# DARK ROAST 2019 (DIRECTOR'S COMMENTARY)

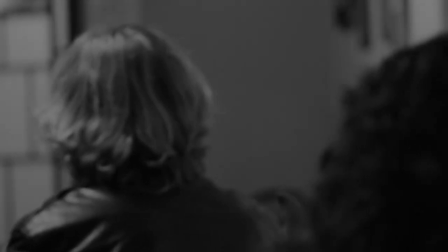3:58 like that specific shot of her taking down her hair that almost didn't happen I had to do a close-up of that because there was no cutaway
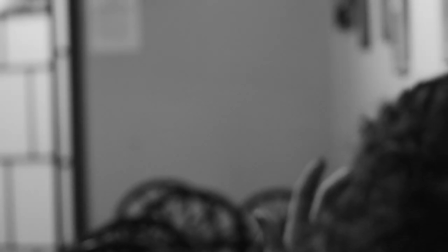4:05 footage of her really uh going from a pin-up hair to her hair down so I had to I had to look through the archives and
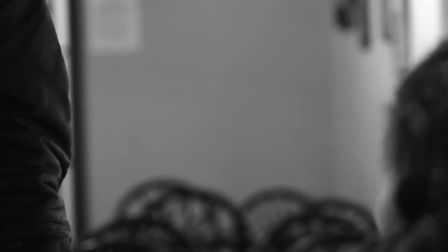4:13 like find one and luckily I found just a random random cutaway shot from what I was filming
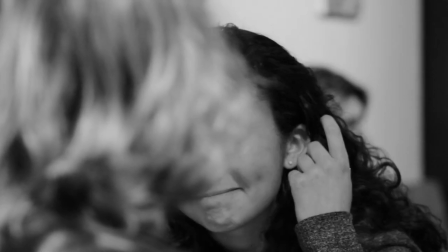4:20 before in the day and she was putting her hair down so luckily we got that
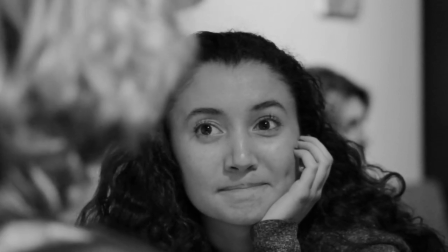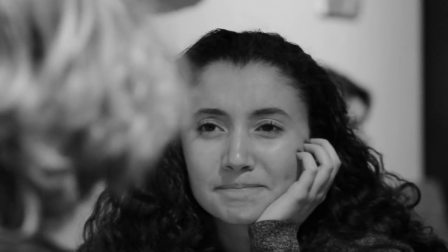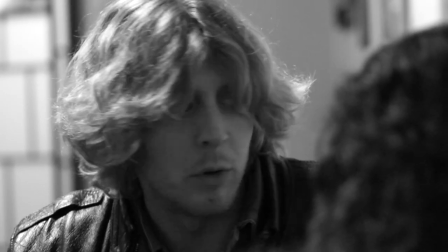4:38 and the lighting in her area was you know it just so happened to be perfect and his not so much and that was mainly just because i didn't
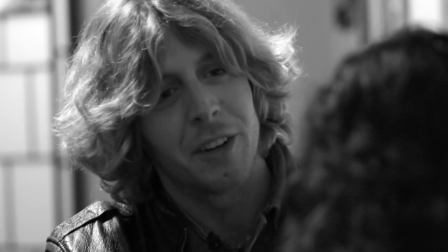4:45 have any excess lighting i did i just literally did natural lighting whatever was in the cafe that's what i had to use because i didn't
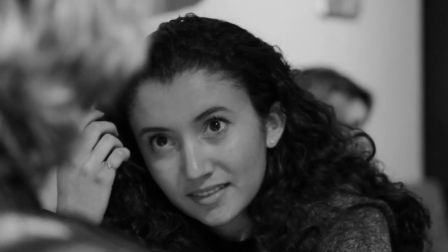4:53 have any uh other big lights with me for this one but
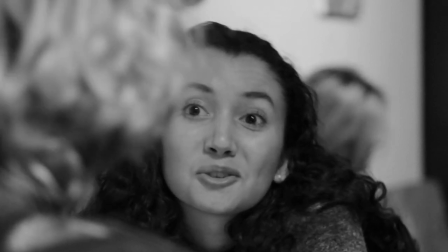5:00 luckily where she was the light was just perfect right there in that area and there was a couple
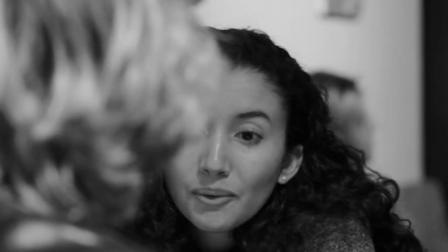5:05 spots in the cafe where the lighting was perfect as well but it just wouldn't make sense stylistically to have them in those spots
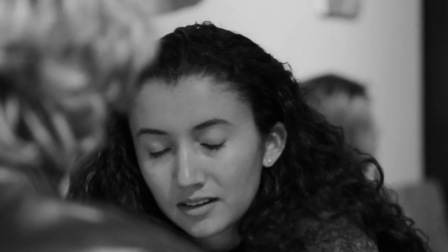5:10 and this was a spot i really thought would bring the characters to life again
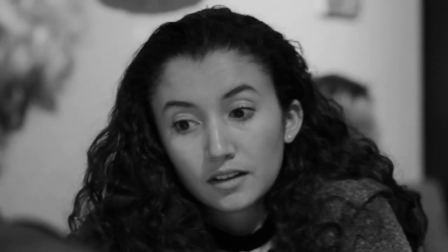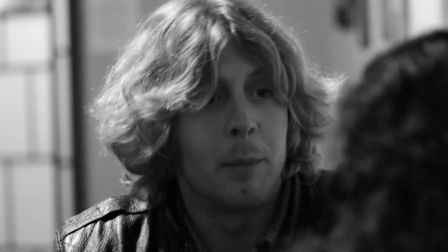5:22 i got all these actors from sat casting and the reason why i chose them is uh that that's christopher allen and he's actually a comedian in
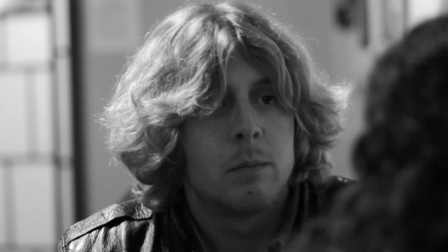5:31 real life shout out so he knows the life the the he knows where the jokes where the comedic side is coming from and then my other actress
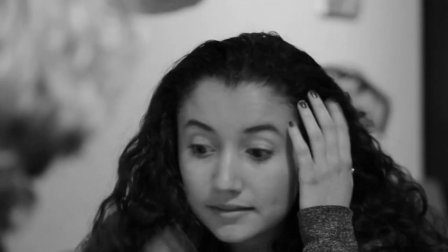5:40 right here audrey booth i saw her i think it was in a horror short film on youtube and for one second
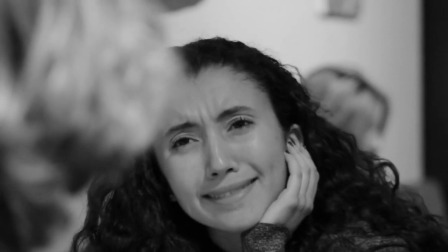5:47 she says the f word and i was like okay perfect that's a that's a girl i can curse and come to find out she doesn't really curse in real life that's a
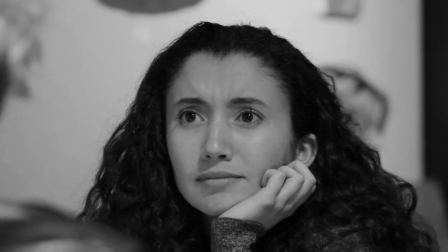5:54 little side fact but she's very good very good at uh portraying this character that i had mapped out for her again
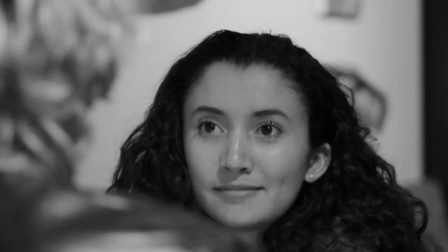6:08 this is a small cafe we were in just after everyone was done for the day there's people that had been there from five in the morning and we came there at like
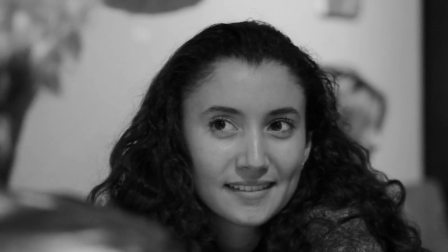6:17 six at night to nine at night so they were just they were there from five in the morning to about like
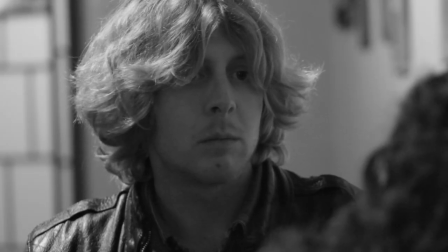6:22 5 36 and so everyone else was clearing out the employees and everything and so we really had the cafe to ourselves and
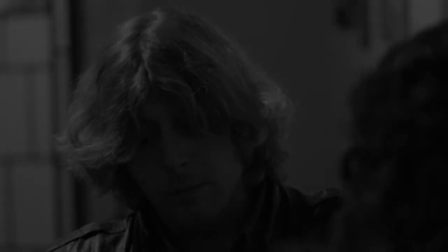6:30 again the really hard part was trying to get the audio right from all the overhead noise that we had around us and there we go hope you enjoyed it